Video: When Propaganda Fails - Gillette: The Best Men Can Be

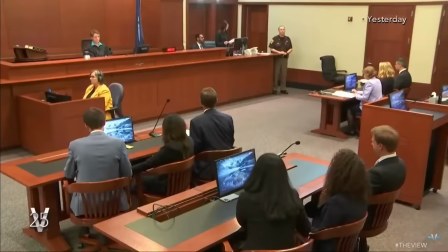Even Whoopi Goldberg's show, The View, had to admit the movement was finished after the trial.
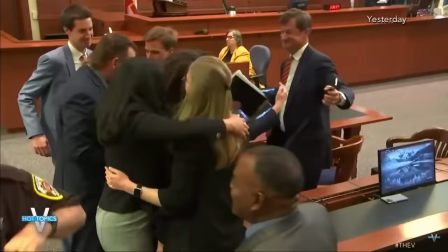Now, some people calling the verdict a big win for Depp and a blow to the Me Too movement.
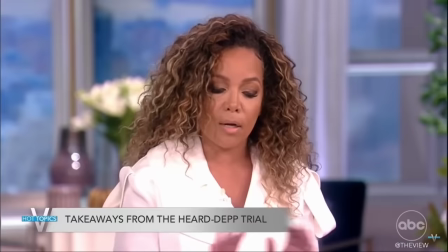He actually won the libel trial in all counts. And it was a jury trial.
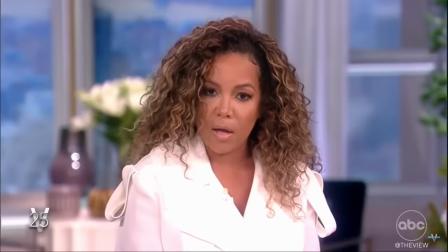So you have five men and two women. And they said across the board that he prevailed in three counts of defamation.
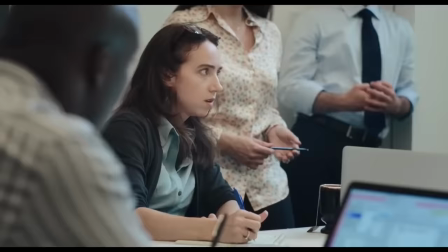And so this was really a loss for Amber Heard.
And Me Too cinema was a total failure. Last year, the flagship Me Too movie, She Said, was a calamitous box office bomb.
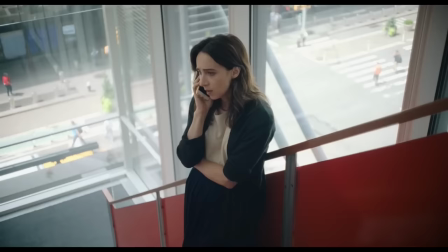She Said charted the powerful story of how two brave and stunning journalists exposed Harvey Weinstein,
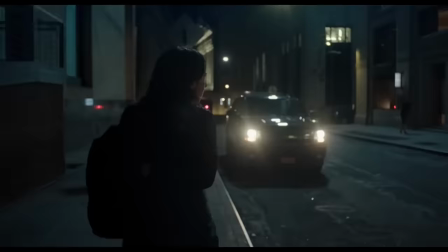though apparently he was doing a pretty good job of that himself.
Can you imagine how many Harveys there are out there? You want to get me killed.
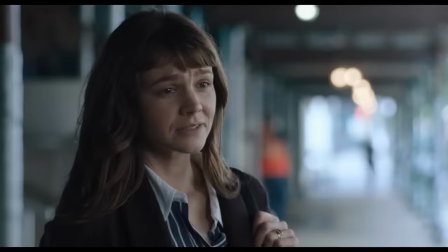Do you wish you hadn't signed up for this story? Do you? No.
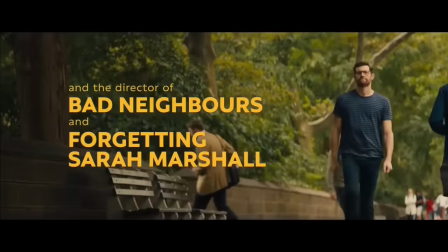That crock of sleep-inducing shite made $13.5 million at the box office on a production budget of around $32 million.
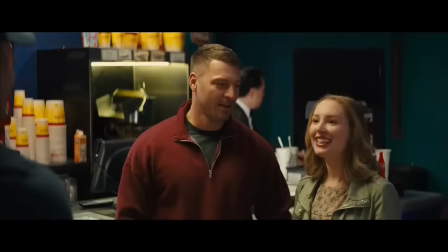To put that into perspective, the box office calamity Gay Rom-Com Bros made more than that and cost a lot less.
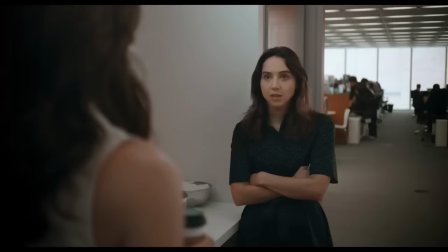She said was an unmitigated public humiliation for the Me Too movement.
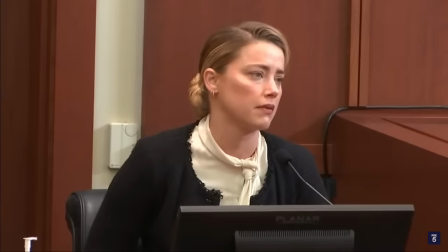It's already become clear that Me Too will be looked back on in much the same way we currently
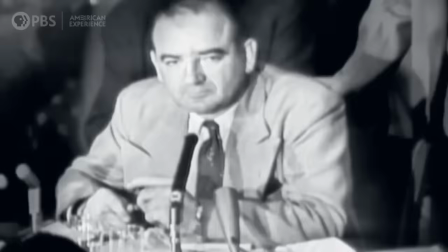look back on the McCarthyism of the 1950s Red Scare and the Salem witch trials.
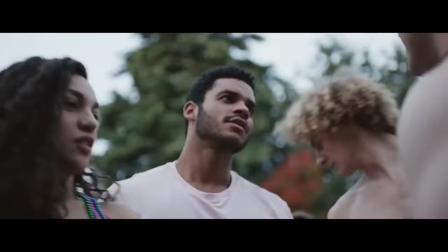I won't be going into detail about my personal feelings toward the best a man can be or Gillette.
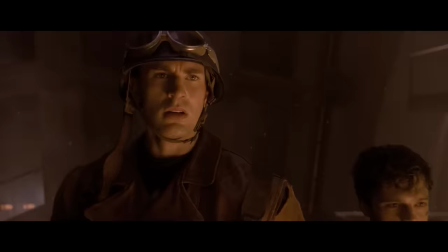I'll just say that I was a lifelong Gillette customer before the ad and have not bought a single Gillette product since it was released.
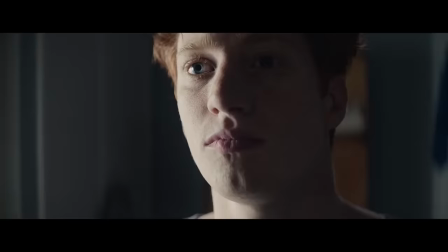Bullying. The Me Too movement against sexual harassment. Toxic masculinity. Is this the best a man can get?
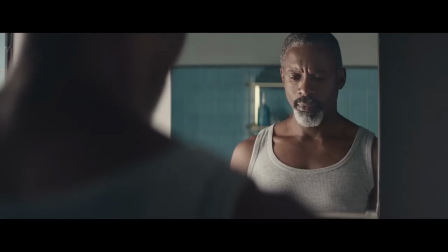In the very first shot, a middle-aged man has a downcast expression. He's so ashamed of having a set of balls that he can barely look himself in the eye.
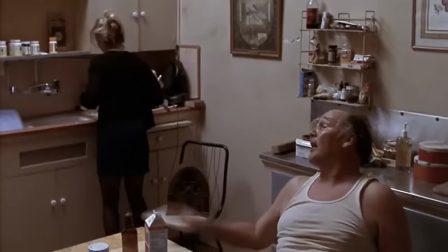Grey dominates the shot, grey beard, greying hair, grey shirt and grey walls.
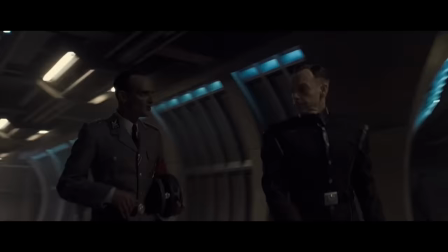He's wearing a wife beater, which, in popular culture, is associated with domestic violence.
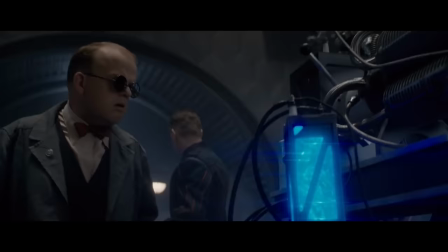Ads by major corporations like Gillette are very carefully thought out,
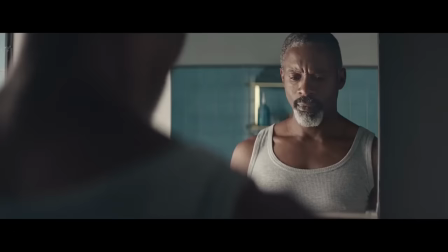and the people who created this ad know the cultural association between wife beater tops and domestic abuse. This is a deliberate, subliminal hint that masculinity, men and domestic abuse are inextricably linked.
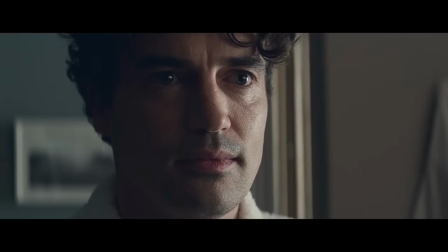We'll see the wife beater top used again later in the ad. The next toxic male has a face half in shadow. Extreme close-up on his face to accentuate his self-disgust.
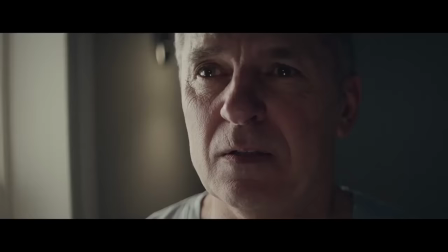The surroundings are grey, he seems to be wearing a greyish shirt, and behind him there is a colourless black-and-white photo on the wall. Next guy, same again, face half in shadow, blurred background, the frame is dominated by grey, his hair is grey, he's old,
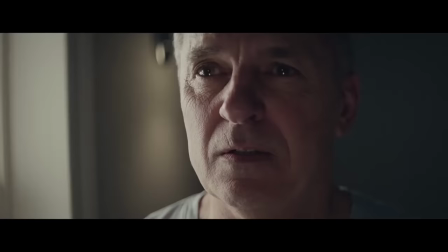tired, and evidently is profoundly disappointed in himself and is engaging in a daily ritual of 2 minutes of self-hate.
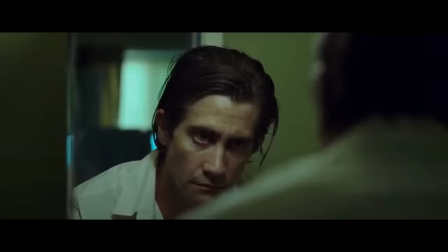Something Gillette believe all men should make part of their morning routine.
Bullying.
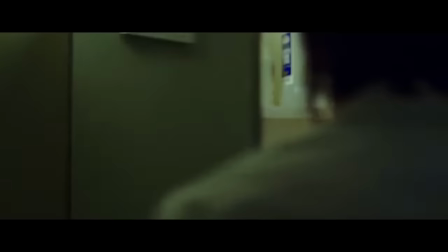The Me Too movement against toxic sexual harassment. Masculinity. Is this the best a man can get?
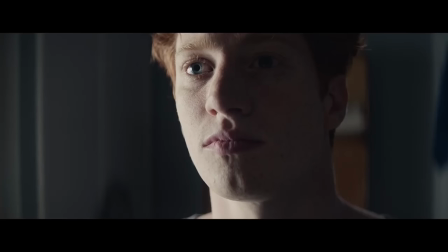Gillette used the exact same framing in the next shot.
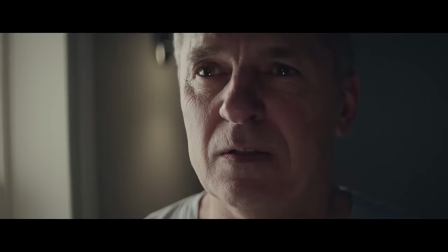Blurry background dominated by grey, face half obscured in shadow, extreme close-up on a forlorn face full of self-debasement.
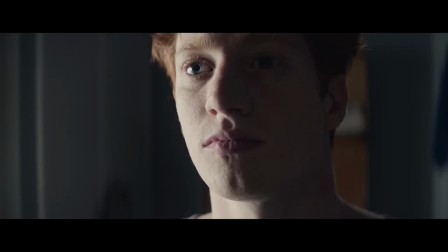It's so similar that this could be the previous guy in his younger days.
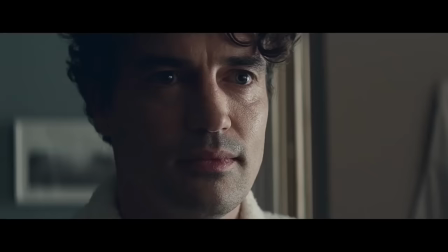The dominance of dark, murky colours and shadow is used to visually depict the shame these men are feeling and that all men should feel.
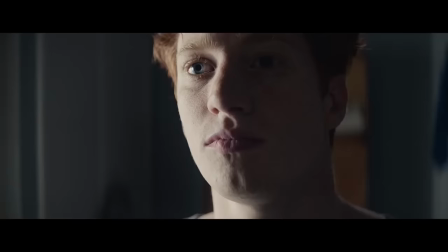It also has the more blunt effect of making the framing around the men as ugly as possible. Importantly, there are old, middle-aged, and young men, three white guys and a black guy.
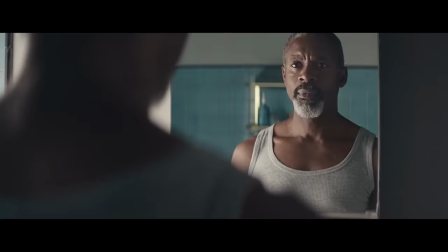Gillette wants to make clear that all men should be disgusted with themselves, all men of all ages and races.
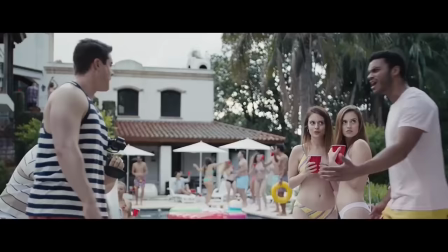That's not to say this ad doesn't include elements of intersectional racialism, it absolutely does, as we'll see later.
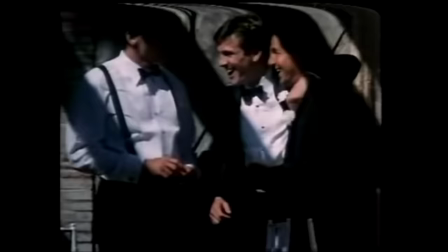Gillette use a clip from an old ad, probably from the 80s.
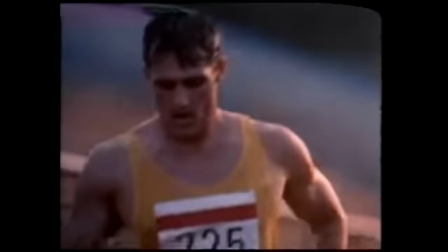No attempt has been made to sharpen or improve the image or audio quality of the old logo and ad, either the audio or video quality.
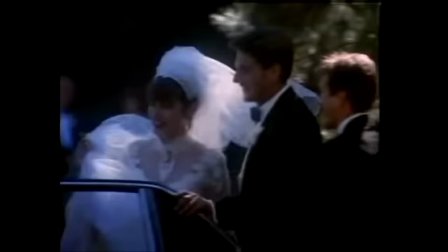And that would be very easy to do.
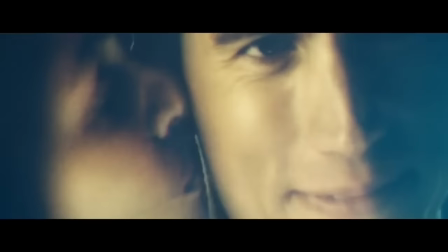The old ad has deliberately been left in its raw, analog-era quality to emphasize that this is a relic of the past.
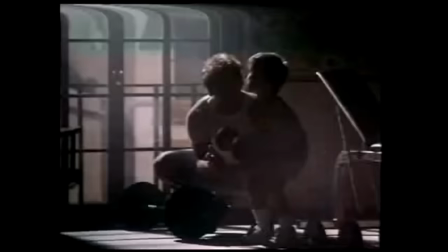This is from the ancient times, the evil times when men celebrated their toxicity,
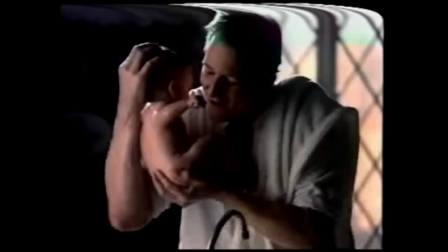when they actually wanted to look good and attract women and didn't engage in their daily 2 minutes of self-hate.
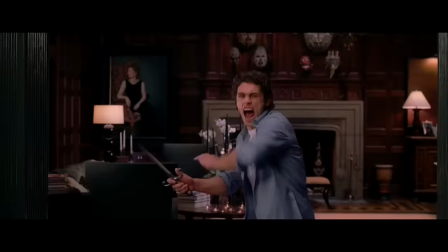Bullying. The Me Too movement against sexual harassment. Toxic masculinity. No!
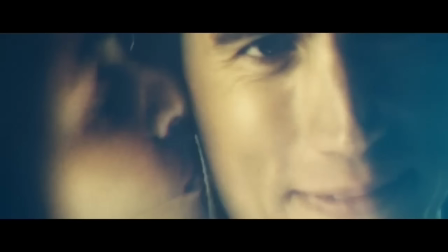Is this the best?
The old ad seems to have been blurred slightly. An extreme close-up on the guy's face gives the image a grotesque, ugly, looming effect. Yellow filter has been applied to make this scene look sickly and nauseating.
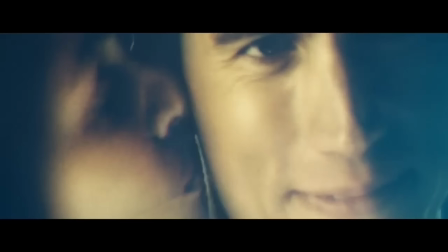One of the guy's eyes has been obscured, making him look less human and less trustworthy.
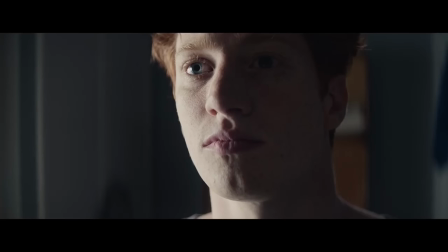His face is half obscured in shadow.
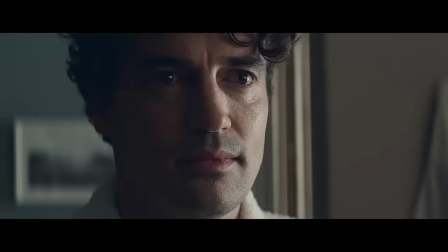This creates a visual parallel with the opening images of self-loathing men staring in disgust at themselves in the mirror, the intent being to conflate the two in the mind of the viewer,
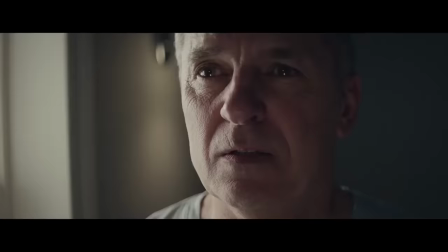so there is a subconscious connection made between the self-avowed toxicity of the men in the opening images and the traditionally masculine
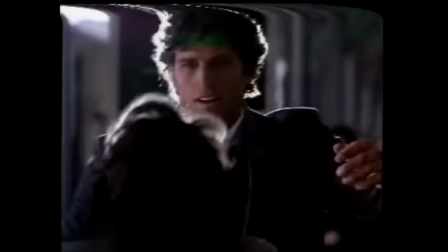man from the ancient evil time. The message is clear. All men are toxic, even if they don't want to admit it.
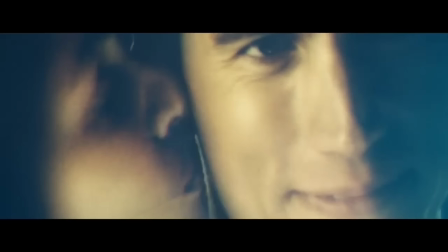The masculine guy's girlfriend kisses him, but we never see her eyes. There are two people in frame, but we only see one eye. This adds to the grotesque, unnatural, horror-like distortion of the image.
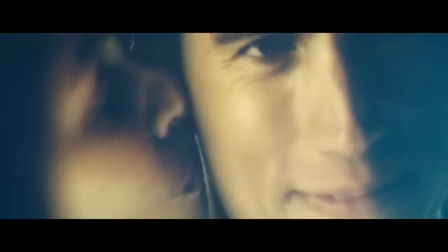The eye is placed right at the top of the screen, which is very unnatural. You'll never see that in any piece of media because it looks hideous.
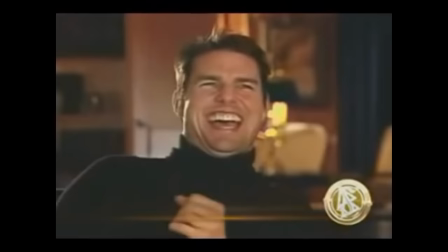Here's a quick example.
They said, so, like, have you met an SP?
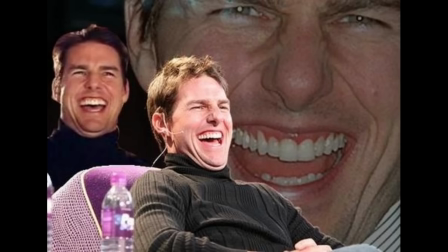The Tom Cruise laughing meme. Notice that the eyes of the largest Tom Cruise face are right at the top of the frame. This is one of the many elements that make this image so visually disgusting.
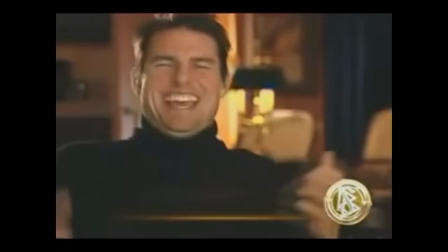The repulsive visuals coupled with Cruise's hilarious expression is the magical ingredient in this meme. Great stuff.
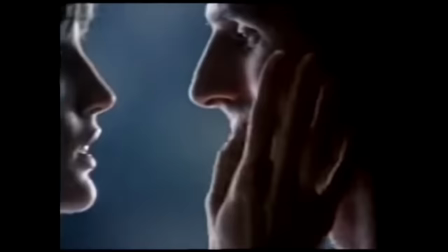The same technique is used in The Best Men Can Be to make this image,
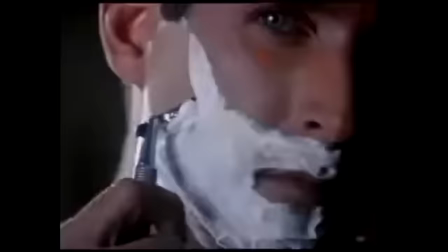which was probably quite pleasant and wholesome in its original form, look unsettling and inhuman.
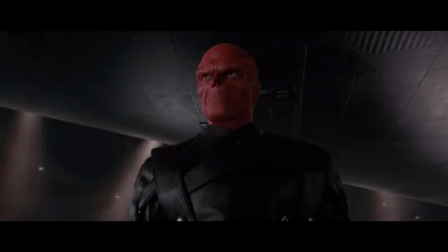Gillette are using subliminal suggestion here to encourage the viewer to associate healthy,
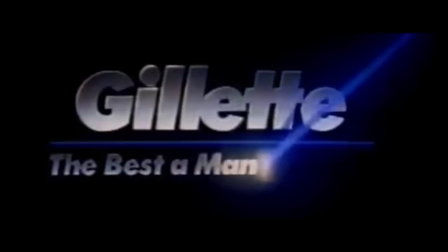traditional relationships between men and women with the nauseating visuals that have been used to distort the original ad.
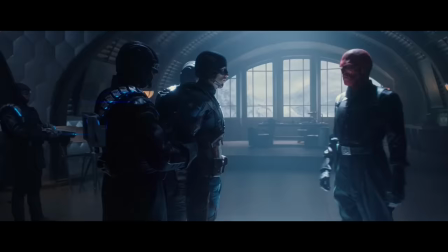This image is only in the ad for 1 second,
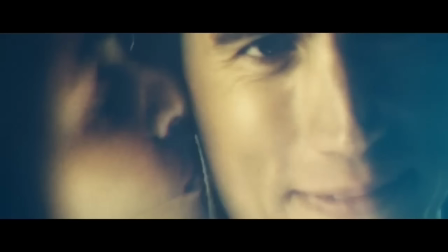but Gillette have put a lot of effort and thought into making it look as hideous and negative as possible.
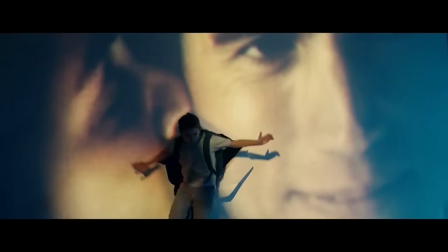Next, a boy bursts through the image at the exact point where the girl is kissing her man.
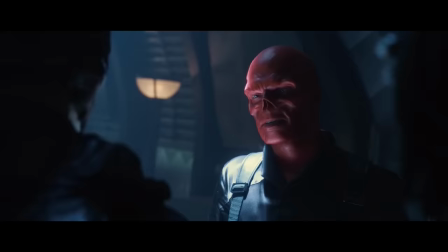This serves several purposes. First and most obviously, it communicates Gillette's current year political imperatives.
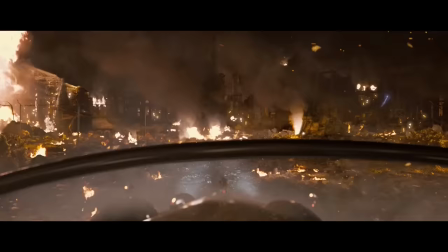They want to physically destroy the culture of the past and replace it with their vision of what culture should be.
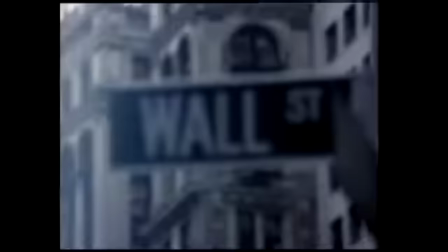They don't want men looking at images of success, pride, and healthy sexual relationships.
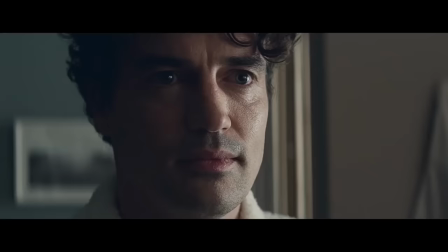That's old culture, that's bad. Instead, men should be looking at images that reflect their own toxicity back at them.
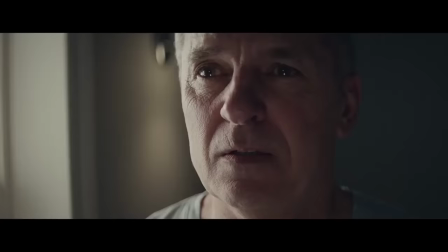Reflection of myself.
And feel deep shame.
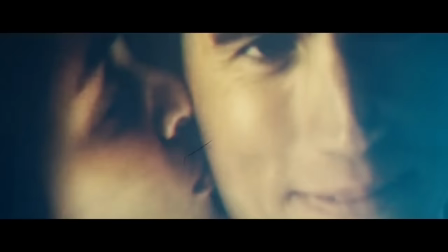They should be reminded of how much they should feel ashamed of themselves, and what a pack of wankers they all were in school.
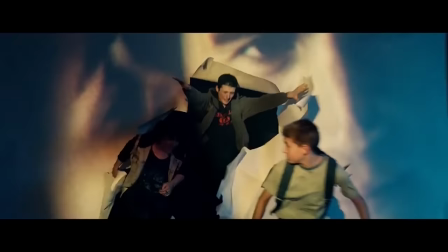The boy jumping through the image at the point where the woman kisses the man also symbolizes how toxic male behavior inhibits men's ability to connect with women.
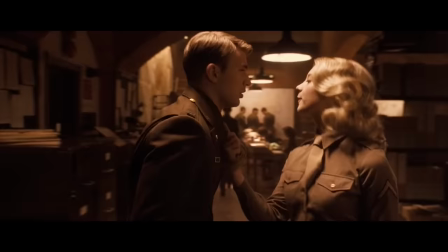A very important element here is the physical separation of man and woman.
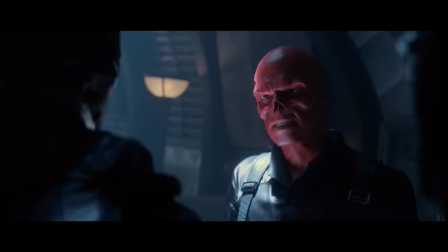Men and women being happy together is old culture and must be destroyed.
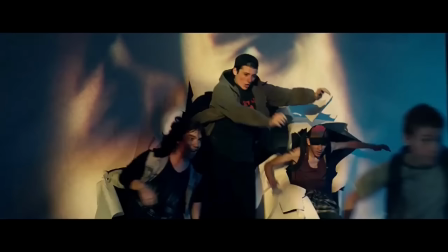Gillette literally tear man and woman apart. The people making the ad obviously derived a great deal of raw,
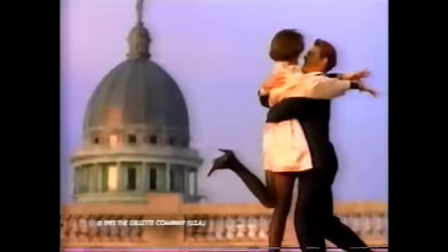sadistic pleasure at the tearing up of old ads they consider utterly
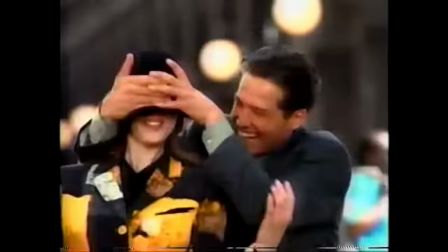contemptible and beneath the high moral standards of their corporation-refined, modern,
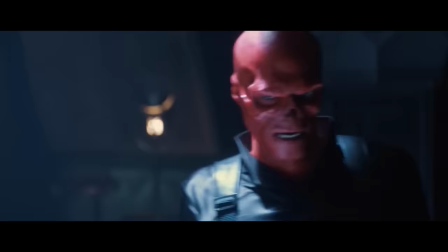urban establishment ideals.